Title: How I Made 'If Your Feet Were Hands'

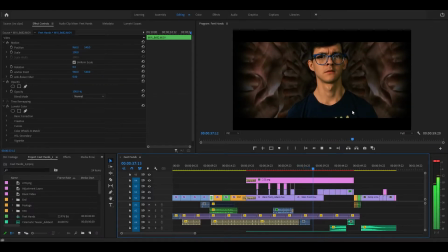3:39 Even after all this time, I kind of stop and realize, wait a minute, and and then you get the slow reveal and this love
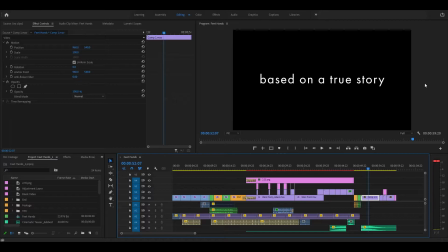3:53 it what that's great so there you go that's that's if your feet were hands it is in fact based on a true story this is not just a goof at the end of the video um one day uh
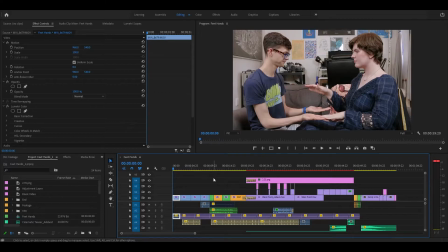4:07 i was sitting here at my computer where i'm recording this now and my girlfriend lauren walks up to me and we just kind of start like slapping hands like I don't know just idly doing something as we're having a conversation and then we
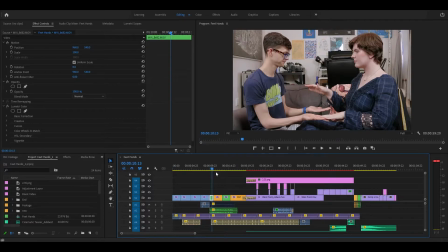4:22 were we were slapping and she sang this exact song uh aloud to me
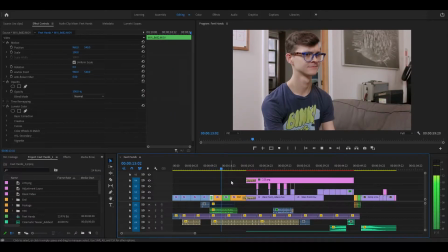might have been a little bit different and this is basically my reaction to her and her reaction to me was what exactly so um
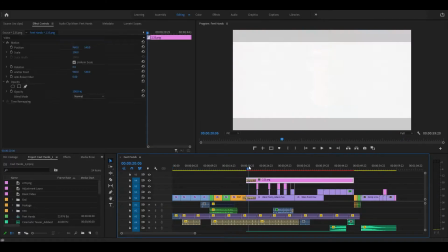4:45 there's your true story um and then this did you know enter
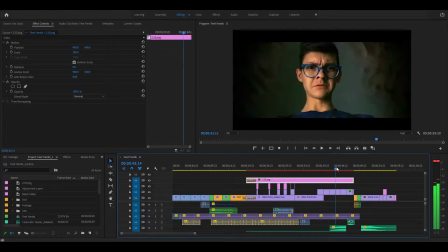4:51 my brain um and i made this video as a result of it so that's a true story
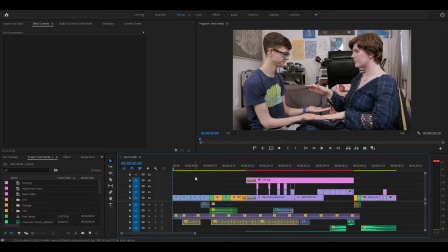4:56 to me so um digging into the construction of the timeline a little bit
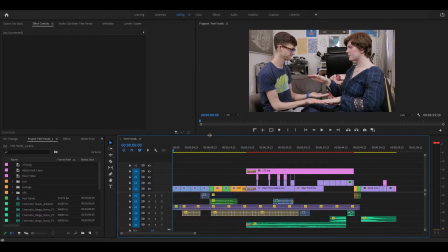5:03 more let's open this up if we can zoom in a little bit um so yeah audio was very important for this video um because you have the hand slapping originally um we we both had some other lines but those
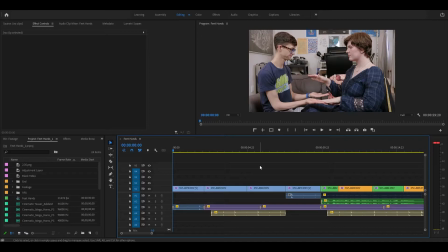5:20 those things got cut i tend to to cut more dialogue than i put in um and i think that was ultimately the right choice originally um we were as we started out i had this line of like oh what are we doing here the old slapperoo, and she shushed me, and I, you know, looked put in my place, and that was sort of funny,
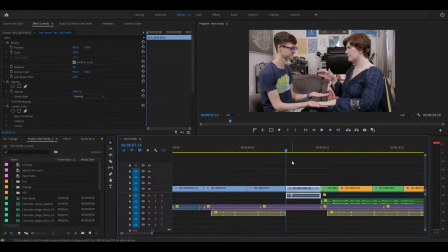5:39 and that is the origin of why she kind of looks mad at me here, and why she slaps so hard there, because she was supposed to have just shushed me in the script, but that got cut,
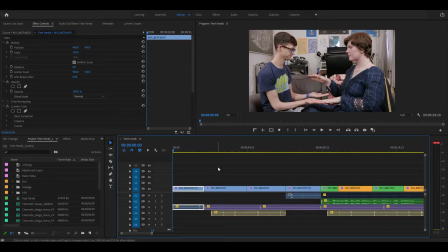5:51 and I feel like the video is better off for just kind of jumping into it, so yeah, there's a couple different audio layer is going on here. I mostly didn't keep the original audio from the video that we shot,
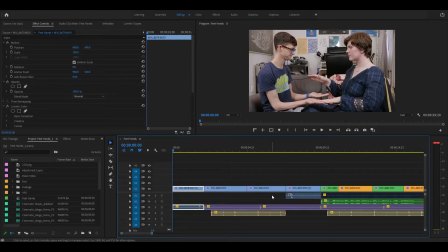6:05 either because I needed to keep the cadence of the right number of slaps going, or because I needed you know different room noise, all kinds of things like that. So we can go in and solo out each of these tracks.
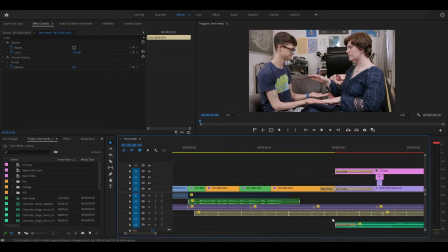6:22 This is hand slapping that plays throughout the rest of the video once I'm in weird foothand world. We can solo that out and listen to it.
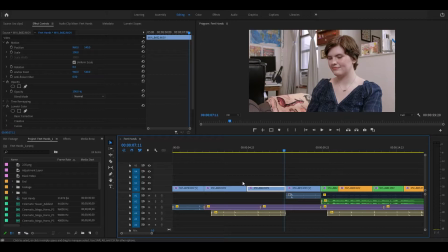6:36 Some of it's a little quiet. I'm not sure how well it'll show up in the recording. I don't want to mess with the audio levels right now.
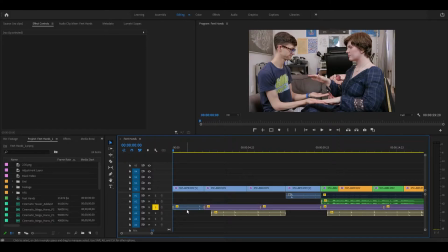6:44 This is just our, for the beginning, the hand slaps are in here.
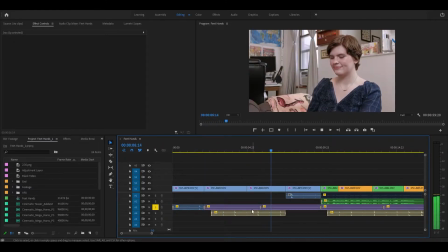6:51 And then we cut, and it's just room tone, which probably isn't going to show up on the recording, but if you don't have that,
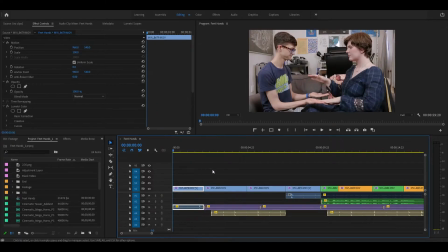7:00 if this first clip has room tone and I need to use it,
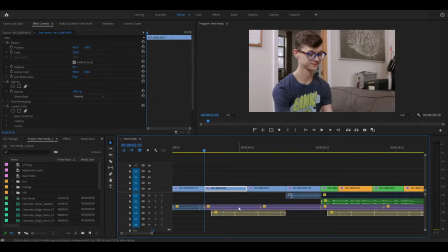7:04 and then the next one is completely silent, so for example, if I disable this clip, that's a little too clean. And maybe you can't hear that again.
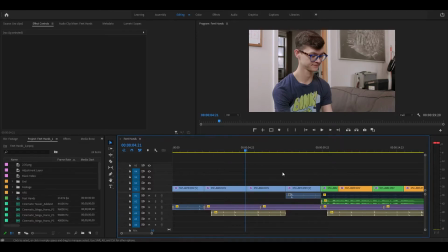7:22 Maybe it was a bad choice to go through audio first here, But the idea is, like, you will notice that if you're watching the video and it'll sound wrong to you. It's just a little, like, production value thing that people will notice.
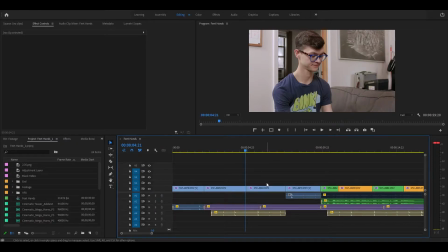7:36 People will notice bad audio before they notice bad video. It's much more important. Let's go ahead and move along here.
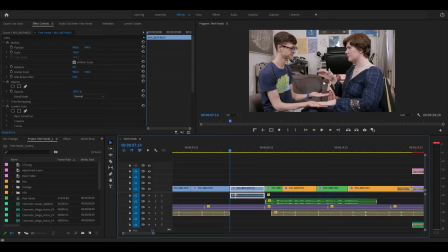7:44 The slapping goes back to actually inside the clip and not just an audio track for this.
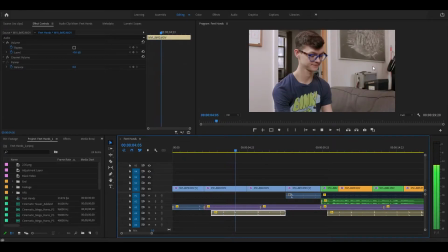7:51 I was able to use the audio track because you can't see her hands in these shot reverse shots.
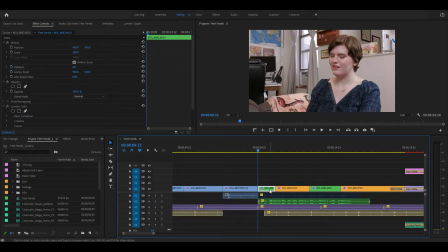8:01 Then this here, so if we open up this shot, this is,
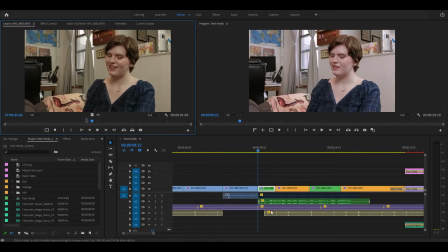8:05 so that sounds different, and that's because this audio track,
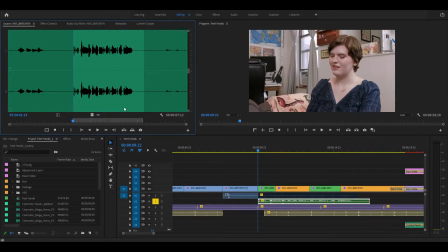8:11 if I solo that out, is actually just her singing clean in an audio file. right up to the mic, as opposed to being as far away as she is in this shot.
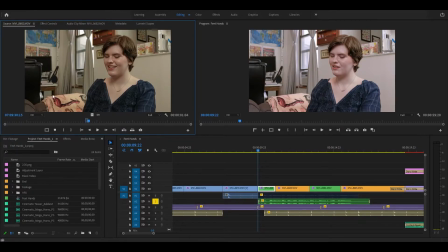8:29 It's a little quieter in here, and there's a little more noise. There's a higher noise-to-signal ratio in this shot.
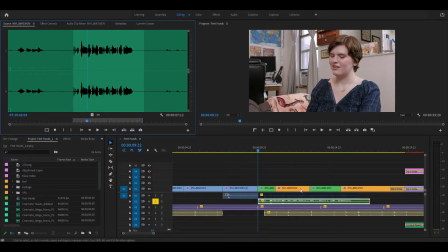8:39 And so for this one, it's just a little bit cleaner, and I didn't have to process it very much at all, I don't think.
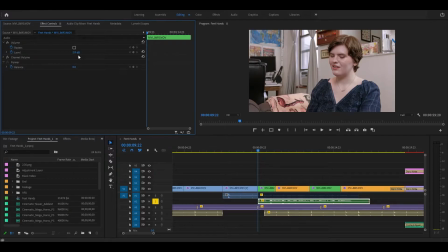8:46 I think all I did was, yeah, boost the levels up a little bit. So you get that, and then you have room tone underneath that that I've added back in to make sure that it blends with the rest of the video. And then you get hand slaps back underneath after this.
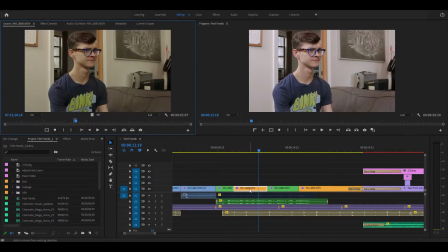9:06 And then here's me, giving my reaction,
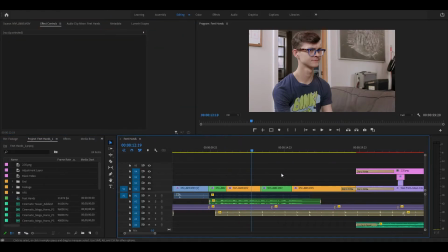9:12 you can see the color correction happening. um yeah so color coordinated green for her yellow for me um blue for the
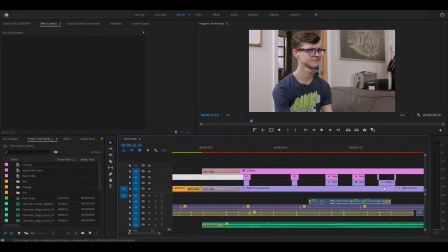9:20 first scene um and then pink purple once we go into uh odd world
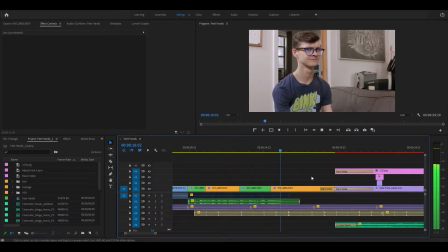9:29 back to her she finishes the song back to me as i realize wait a minute and
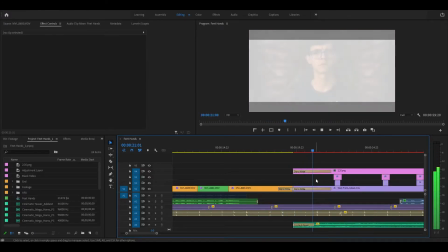9:34 then we flash to white come back down from white and uh now
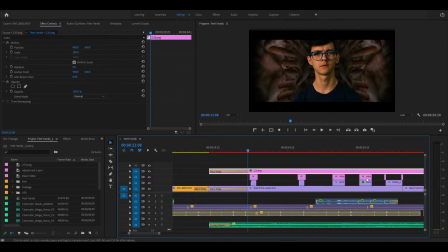9:39 we're in we have these black bars uh i i thought that just looked a little bit better and I was like it looks maybe this is maybe this is overblown but this shot already looked so
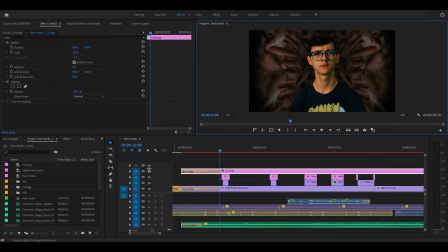9:54 like Hitchcockian to me I was like what if we just add what if we just make this
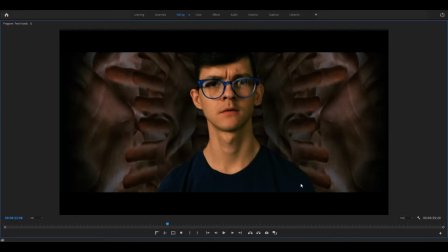9:59 widescreen I don't know it's fake and
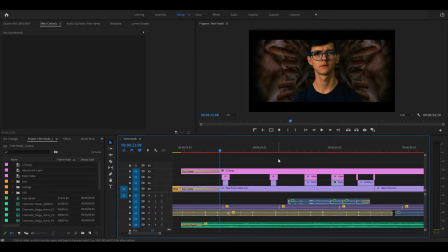10:04 that's I don't know that's fine it adds a little something I just like how it looks so yeah we start out and we will we will jump to After Effects after I go through my timeline here, but we start out with me in this hall of hands.
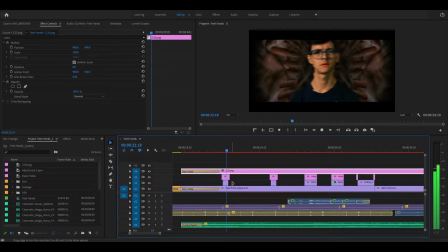10:19 We get a brief glitch transition and shot of the feet hands. It doesn't want to play super smoothly because it isn't pre-rendered.
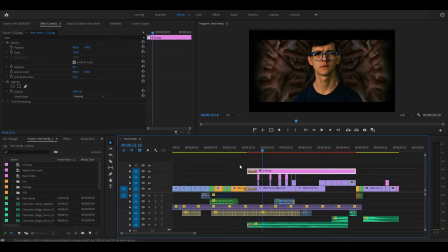10:34 Originally, I was just going to show the feet hands outright right away, but eventually I realized, you know, Jaws doesn't show the shark right away, and that's for a reason. And so I settled on these little snippets of here's a little more feet hands.
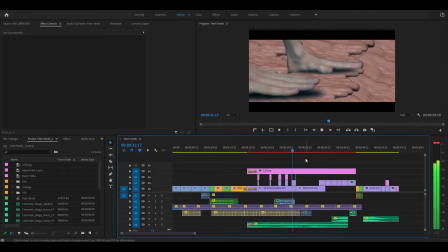10:52 Here's a little more feet hands. Until eventually, I mean, I had to put this shot in.
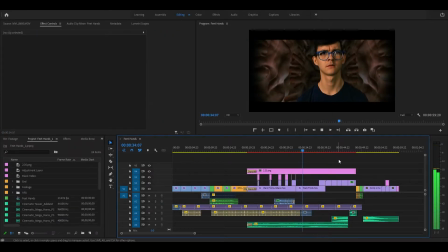10:59 I made it. I made, I committed crimes for this video. I did, I made a real monstrosity.
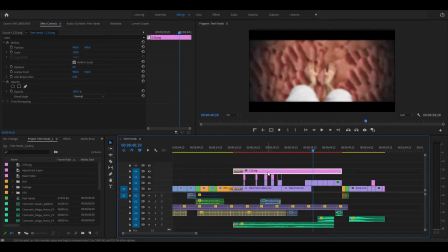11:08 so yeah you just have the black bars over top of everything you'll see uh i think if i turn this off you'll see no okay i kept that in um for for some of the effects shots i rendered the black bars into the scene for some i didn't um those were for different
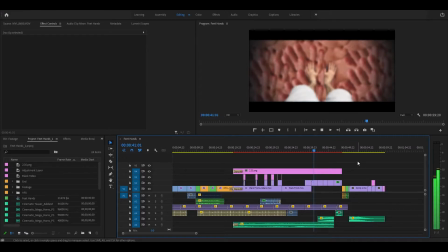11:24 reasons some of them were just because time um and there's some little touches in here like the the undulations of the hands in the floor. I don't know if anybody noticed that. Hands are moving.
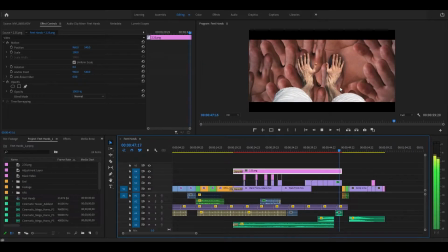11:39 And this shot gets its day in the sun, then. It's difficult to turn your feet into hands, let me tell you. But damn it, I did it. The reaction. And the ending.